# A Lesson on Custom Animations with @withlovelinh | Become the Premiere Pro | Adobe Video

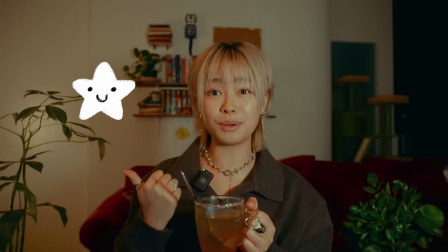Hello everyone, it's Lin, and do you see this little guy? This is Bob, and I animated him in Adobe Fresco and Premiere Pro.
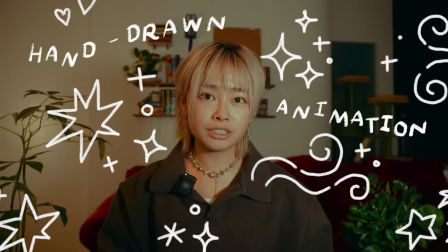In my videos, I love creating hand-drawn animations to add more personality and charm to each frame.
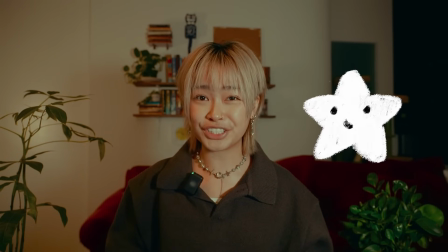Whether it's a character that interacts with the environment of a shot, or a title sequence with sparkles and pizzazz, these doodles can take your storytelling to the next level, and it's easier than you think.
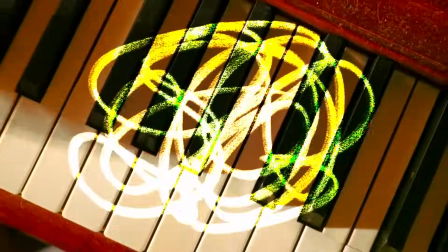Today, I'll take you through the basics of hand-drawn animations, and how I use them to emphasize movement, convey a message, and create cool transitions. First, before you jump into drawing, let's take a look at your footage in Adobe Premiere Pro and see what we're working with. Where can animation supplement and support your story? Is there an action or dialogue you want to highlight? Is there a feeling that isn't captured in the footage itself, such as a gust of wind or the first few notes of a song?
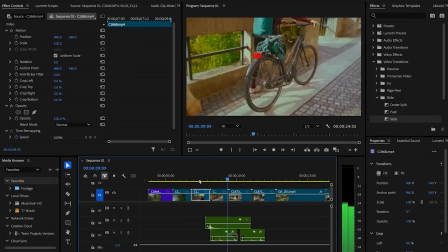I also like to rough cut and color grade my footage beforehand so I can get a better understanding of the flow and possible color palettes. From there, you can compile a shot list of what you want to draw and animate. If this is your first time animating, congrats, that's exciting! I also recommend that you watch clips from your favorite animations to observe the mechanics of lines, shape, and movement. I am no professional animator myself, definitely not, but I find that even simple organic animations can enhance your storytelling. First, let's talk about adding in animations to emphasize an action. In this frame, I purposely broke the tip of a color pencil to convey the feeling of frustration when you hit art block.
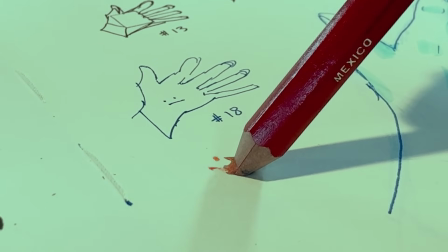While adding sound effects and a crash zoom does emphasize that emotion, adding in this bursting animation gives the clip the final oomph.
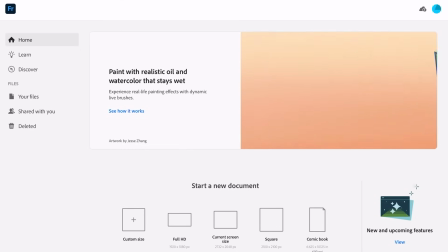Here's how I do it. I like to use Adobe Fresco on my tablet, and I create a canvas that is 1920 by 1080 pixels and sRGB.
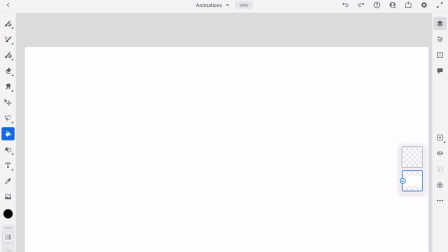You can change the dimensions based on your video ratio and quality. Then I change the background to a contrasting color.
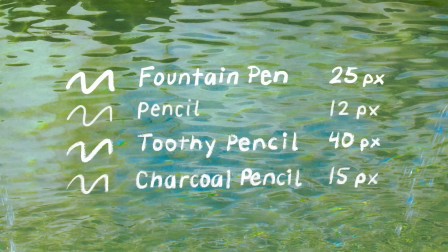Since I'm using white to draw, I chose the color black. Adobe Fresco has a ton of brushes for you to choose from, and for my style, I usually go for a sketching pencil.
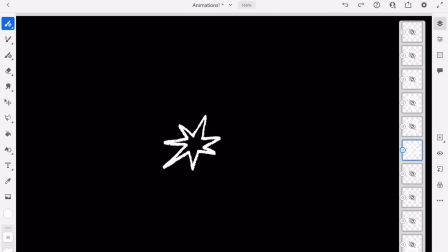Let's begin with the first layer. I typically start my animations with the frame that contains the main object.
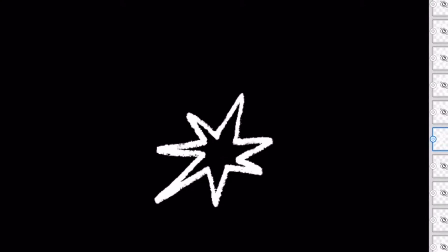In this case, it's this spiky star that eventually breaks into smaller points and dots.
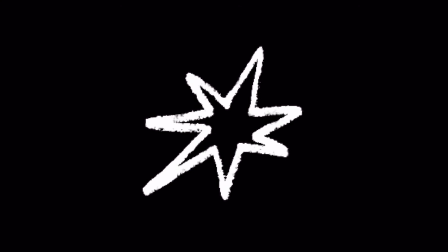For me, it's easier to envision how the main object breaks apart rather than starting with the fragmented pieces.
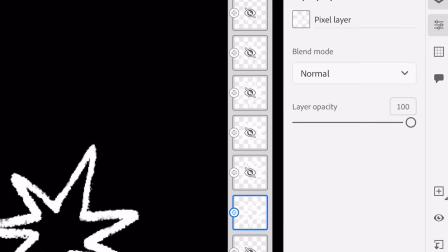After drawing the first frame, I go into the Layers tab and reduce the opacity between 25% to 50%.
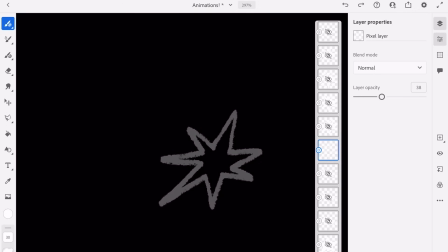Then I add a layer and draw the next frame, which contains a movement and change from the first. I repeat this until I am done. And make sure to change all your layers back to full opacity once you're finished.
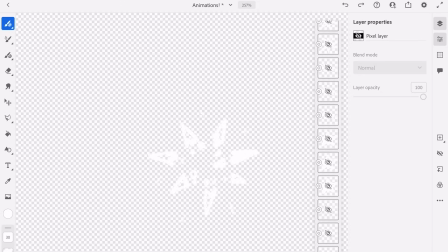To put this animation into Premiere Pro, you can toggle off the background and export each frame as a transparent PNG.
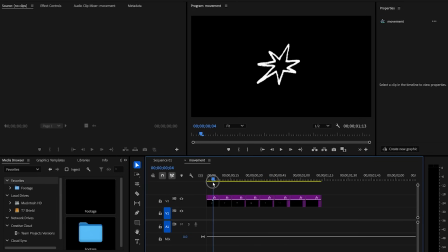After importing your animation into Premiere Pro and placing it on top of your footage, you can toggle on different blend modes to create cool effects.
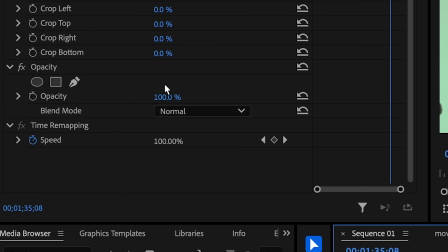You can find Blend Mode under Effect Controls, Opacity, Blend Mode. If you exported your animation or frames with a black background, you can toggle on Add,
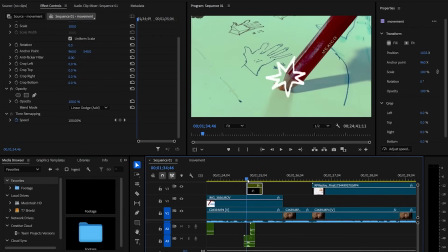which essentially takes away all the black in the image and make the background transparent, leaving only what you drew.
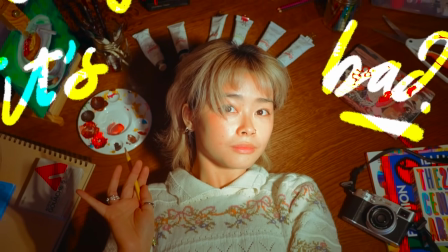I also like using Color Dodge, which causes your animation, whatever colors you use to interact with the colors of your video footage. And voila, that's how I animate little doodles into my videos. I also like handwriting titles and text overlays, which adds to the vibe of a scrapbook or journal.
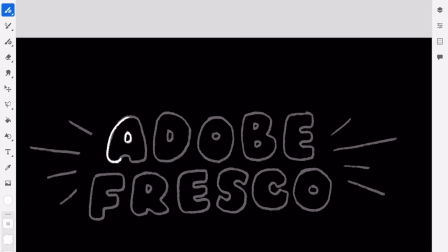For titles like this, I like to make three frames, which I do by tracing over the original frame two times. And for titles that look like I'm writing in real time,
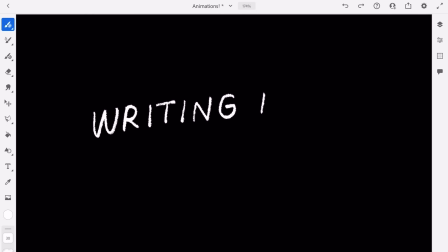what I do is I screen record my handwriting on my tablet, making sure to write on a black background and that the drawing is fully in frame.
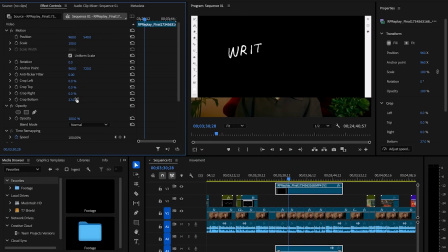Then I add the screen recording to my timeline in Premiere Pro. I crop the video so only the text is visible and then toggle light in for the blend mode, which removes the black background.
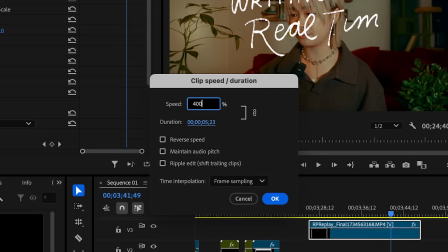Lastly, I adjust the speed of the writing and add in a pencil sound effect. This really adds a personal touch. There's something quite charming about adding handwriting to your art. It almost feels like a one of a kind signature.
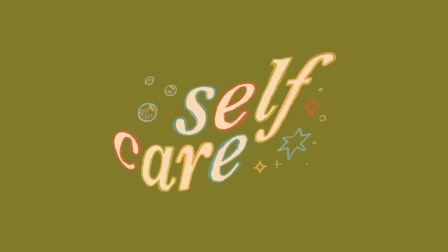And once you get a hang of the basics, you can start experimenting with more typefaces and motions and shapes, illustrate with full on color.
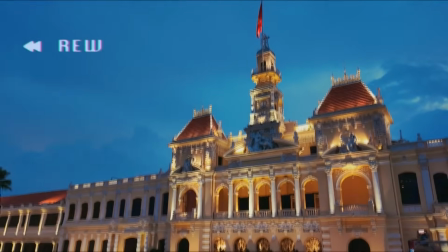And for a video about me visiting Vietnam for the first time ever, I wanted to highlight the vibrant hues and unique fonts of Vietnam.